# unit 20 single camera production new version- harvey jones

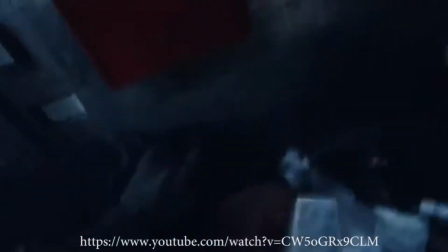[12:15]
It also allows emotion to be seen a lot more easier as other characters are faced directly looking at you throughout the music video giving the viewer a feeling of
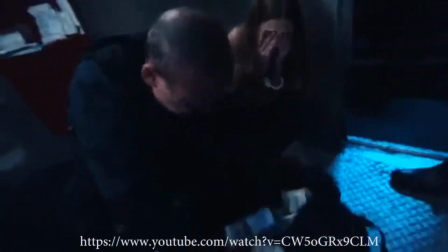[12:24]
responsibility another reason for the POV shot
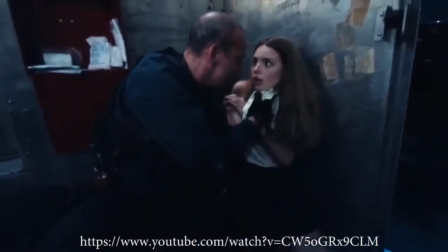[12:28]
was used in the music video was that it allows you to get lots of different angles for
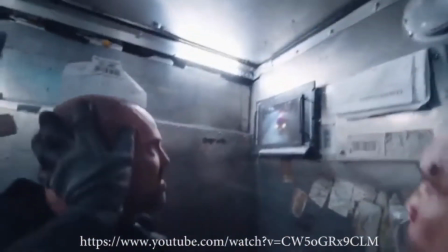[12:33]
example the first scene of the music video they're standing up at an eye level
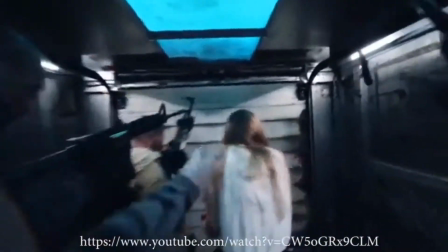[12:37]
shot and running about however later on the
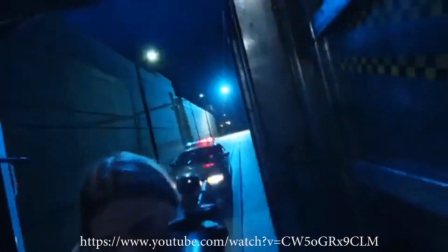[12:43]
getaway van crashes leaving the characters laying on the ground looking up
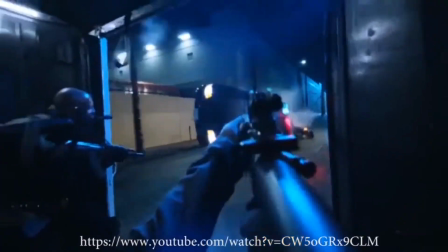[12:47]
at you the equipment needed to film this music video is called a POV rig.
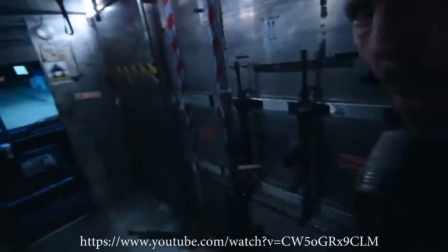[12:52]
This equipment is a mask that holds a camera above the mouth giving you a POV shot.
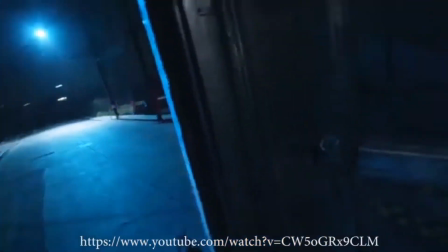[12:57]
The design of the masks is to keep the video camera in position while you record certain parts of the video.
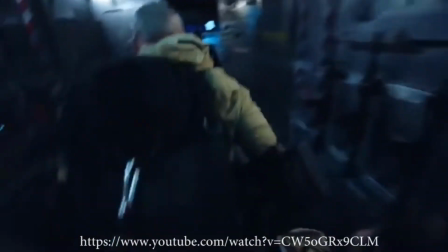[13:06]
In this narrative based music video the bank robbers signify it as danger and fear as they are robbing a bank and are killing innocent people.
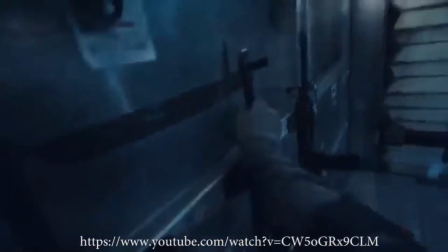[13:14]
They spread fear by having guns and shooting them video takes in
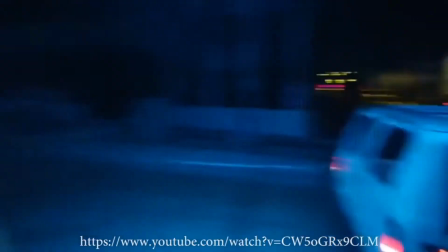[13:24]
this narrative based music video the bank robbers signify as danger and fear as they are robbing a bank and are killing innocent people
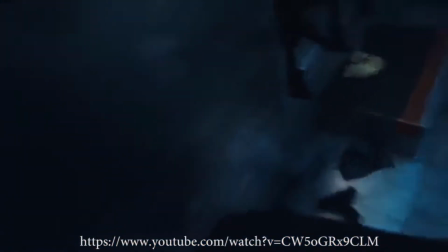[13:32]
they spread fear by having guns and shooting them video takes the
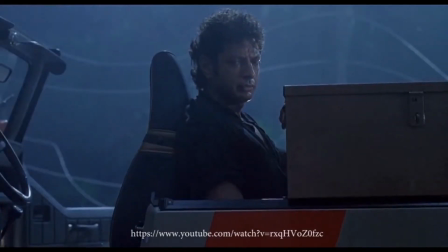[13:42]
techniques used in this part of the video or close-up shot this has been done to show the emotion of the character
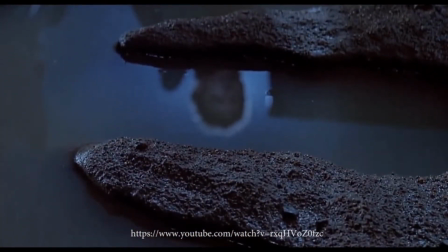[13:48]
sitting in the car however this shot is taken is then taken to a medium shot allowing you to see the surroundings
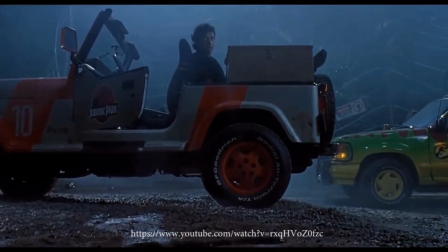[13:55]
this shot is then closely followed by a shallow focus shot this shot zooms into a footprint of a t-rex with
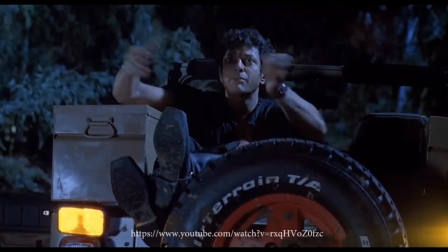[14:04]
water in it and allows you to see the reflection of the character that is up that is out of focus and then comes back into focus after this shallow focus shot they
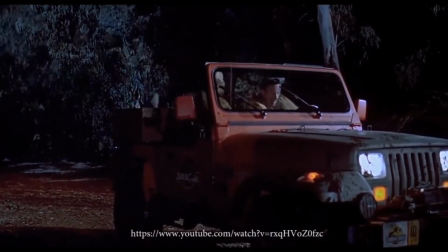[14:12]
use a tracking zoom shot which leads all the way back to the character in the car once all the characters characters enter the vehicle
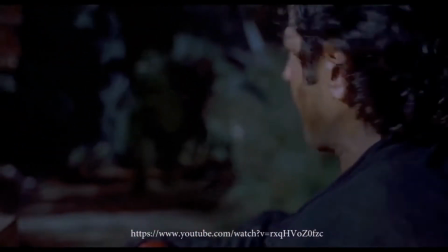[14:19]
they are chased by a t-rex while being chased by the t-rex they use a pov shot to give you a perspective of the t-rex chasing the
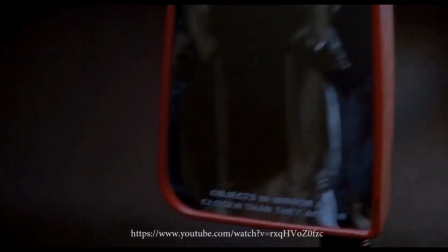[14:27]
characters the pov shot is also a high shot making the characters look weak and powerless another technique they have used throughout the film is
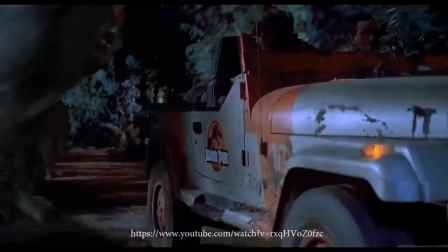[14:36]
an over the shoulder shot allowing you to see what the character is seeing the drawbacks of using close-up shots is that if they if the character does not
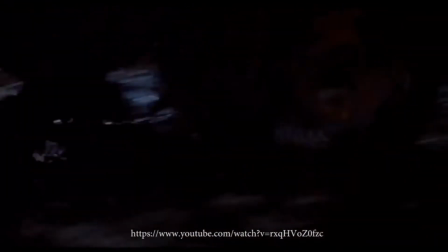[14:45]
produce enough emotion the viewer will not be able to gain any type of understanding on what is going on. However the benefits of using close-up shots if done correctly can show lots of different emotion and can tell the viewer what they are going through.
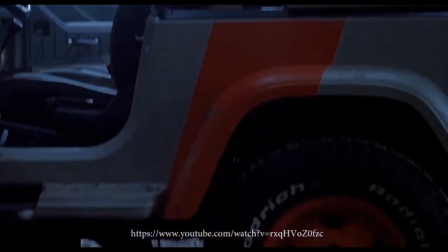[14:59]
The impact on the audience is that it will show them lots of emotion as throughout this short clip there are lots of different types of camera angles and techniques.
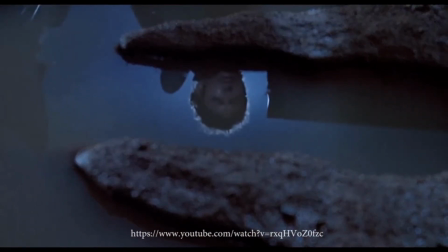[15:07]
For example the close-up shots will give lots of emotion due to the fact that there is only one thing that can be seen.
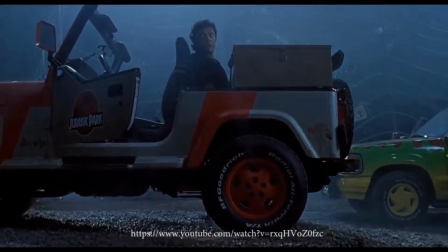[15:18]
This will give information to the viewer,
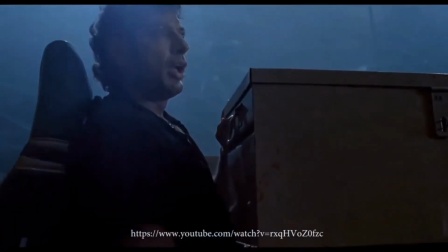[15:21]
allowing them to know if something bad is going to happen or if something good will happen, just by judging his emotion.
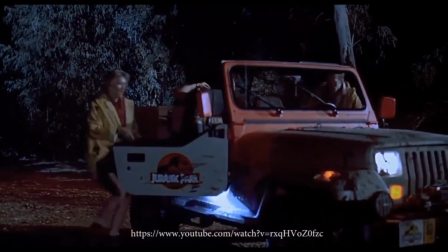[15:31]
The techniques used throughout the film make it stand out from
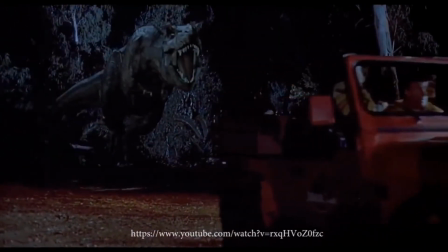[15:35]
many other films purely for its variety of camera angles and shots types.
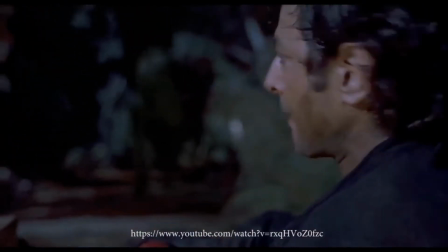[15:42]
For example, they use a tracking tracking POV shot type when being chased by a T-Rex.
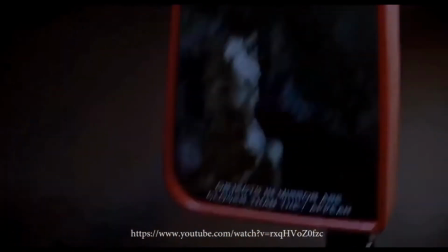[15:47]
This allows you to be in the perspective of the T-Rex and lets us see what the T-Rex is chasing.
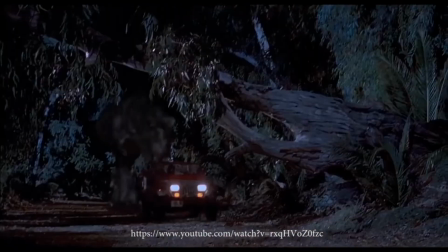[15:56]
The equipment that would have been used while filming this scene for this part of the movie is a miniature railway track to follow the car making the tracking shot.
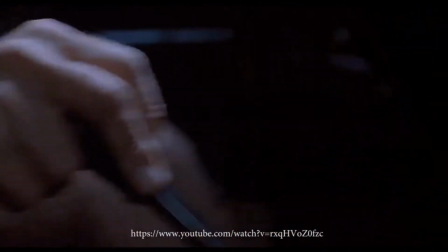[16:06]
At the start of the video clip the close-up shot is recorded by a handheld camera due to you can see the camera moving and shaking.
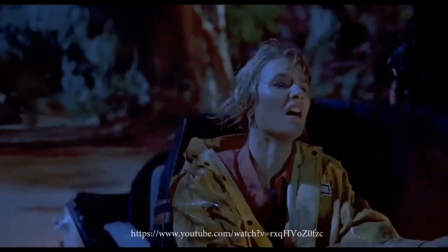[16:16]
In this film, the T-Rex signifies fear and danger as it will eat anyone or thing in its pathway.